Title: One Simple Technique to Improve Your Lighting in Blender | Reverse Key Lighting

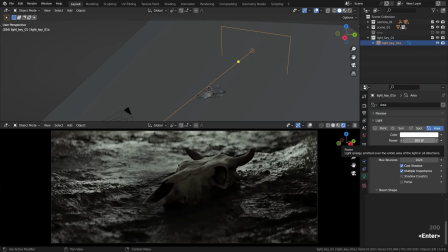(8:15)
I really love using a soft key light in the upstage mode. i think it looks really appealing and just brings out all the best qualities of the shaders,
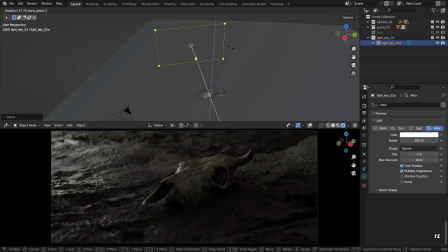(8:25)
except the color perhaps, as it mostly brings out the shape. okay, one more advantage of reverse key lighting i wanted to mention is that it helps to
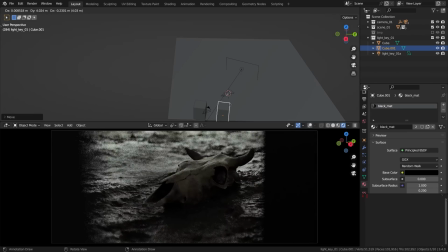(8:34)
establish a nice hierarchy of values between the foreground and the background layers. the surfaces facing the camera don't receive any exposure from our main lamp so they remain dark.
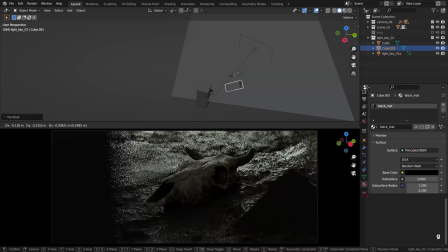(8:46)
so you get that classical separation of a darker foreground and lighter background.
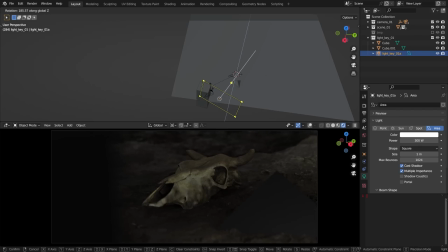(8:52)
again, if we were shoving light from the camera direction it would contaminate those foreground objects, effectively ruining or let's say complicating the tonal values hierarchy. I think that could be one more important aspect of reverse key lighting as a technique but i think that is just lovely.
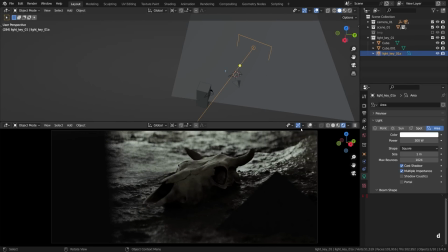(9:13)
i'm fanboying or fangirling about that light setup but it's just too good when you need that kind of depth for free as a bonus to shadows and reflections that also sort themselves nicely when the light is conducted from this angle.
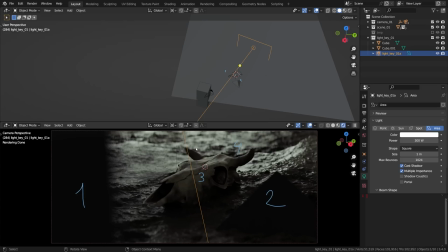(9:27)
it just goes very nicely from dark to lighter to even lighter so on and so forth and at the same time, like we have mentioned, we get all the benefits of nice reflections and deep shadows. let me disable the overlays as it's a bit distracting.
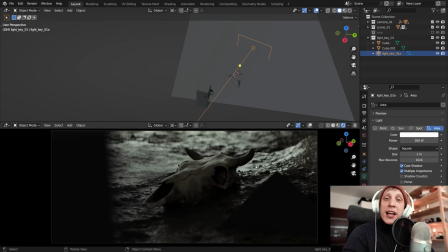(9:47)
I think we have discussed the main pros of reverse key lighting and how to set it up really easily, so feel free to pause this video and play around with it in blender, but I actually recommend watching it to the end because there's still one thing left to discuss that is kind of
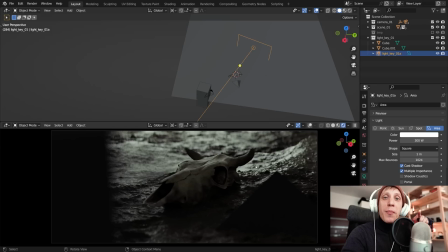(10:06)
crucial to get most out of this lighting style.
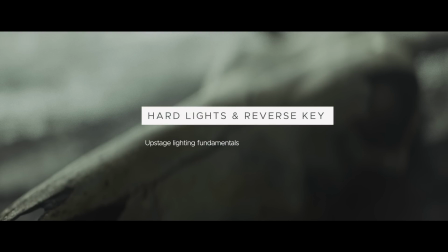(10:10)
another question worth mentioning, does this technique apply to the soft light only? not at all. the light can be softer or harder,
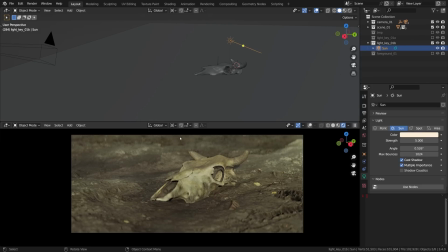(10:19)
the only thing that matters when we go for upstage lighting is the light direction and this is it.
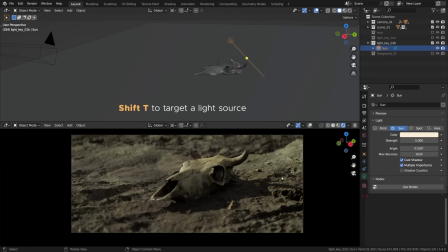(10:25)
it can be a harsh desert sunlight situation and still it will look arguably less flat with the kill eyes,
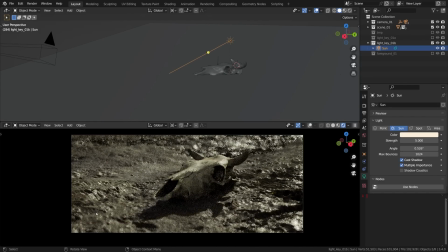(10:32)
the sun in this case, put behind at an angle. the exact angle is up to you obviously, it's an artistic matter,
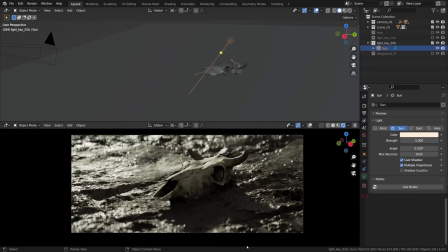(10:42)
yet it's a really versatile technique which i'm sure you'll fall in love with, if not already. oh yeah, you can do a fun experiment,
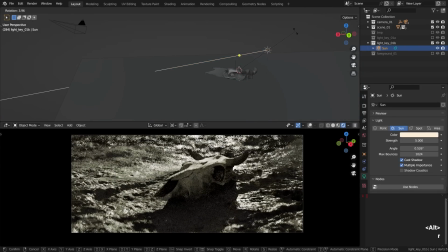(10:51)
watch your favorite movie and try to recognize this lighting style in some shots, i bet you'll find quite a few.
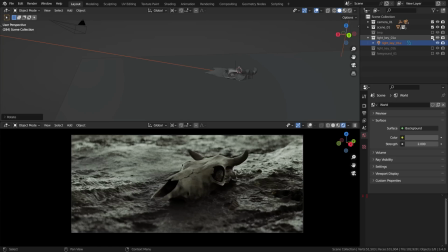(10:59)
so yeah, it can be hard, it can be soft, it can be a mixture of both,
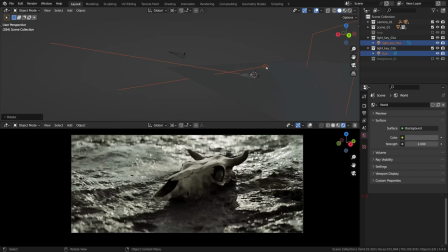(11:04)
as long as you sort it out the direction. once the light is shining from here to there, from the background direction all the way to the camera, it will most likely just work.
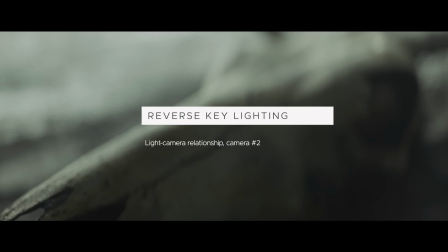(11:17)
now it's important to mention that if we have more than one shot,
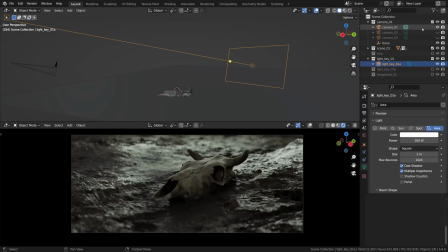(11:20)
so technically for example if we have three cameras like we do here and some of these cameras crossing the line of action, then the reverse key light setup would have to be adjusted for each new camera, that is if you wanted to maintain this look throughout the film,
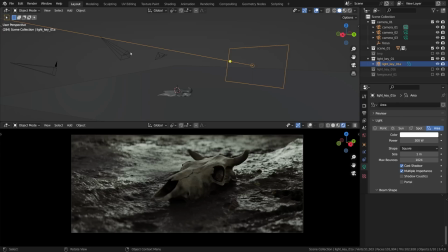(11:35)
you can switch between the cameras by selecting one and going ctrl numput 0 for this camera,
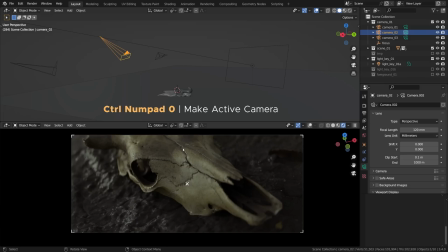(11:42)
this will make it an active one, just like this.
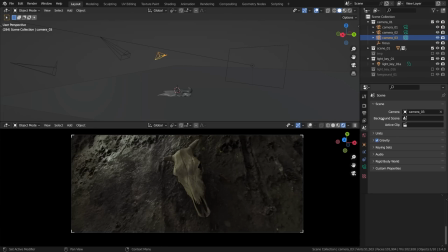(11:49)
alternatively the cameras can we switched from the scene menu.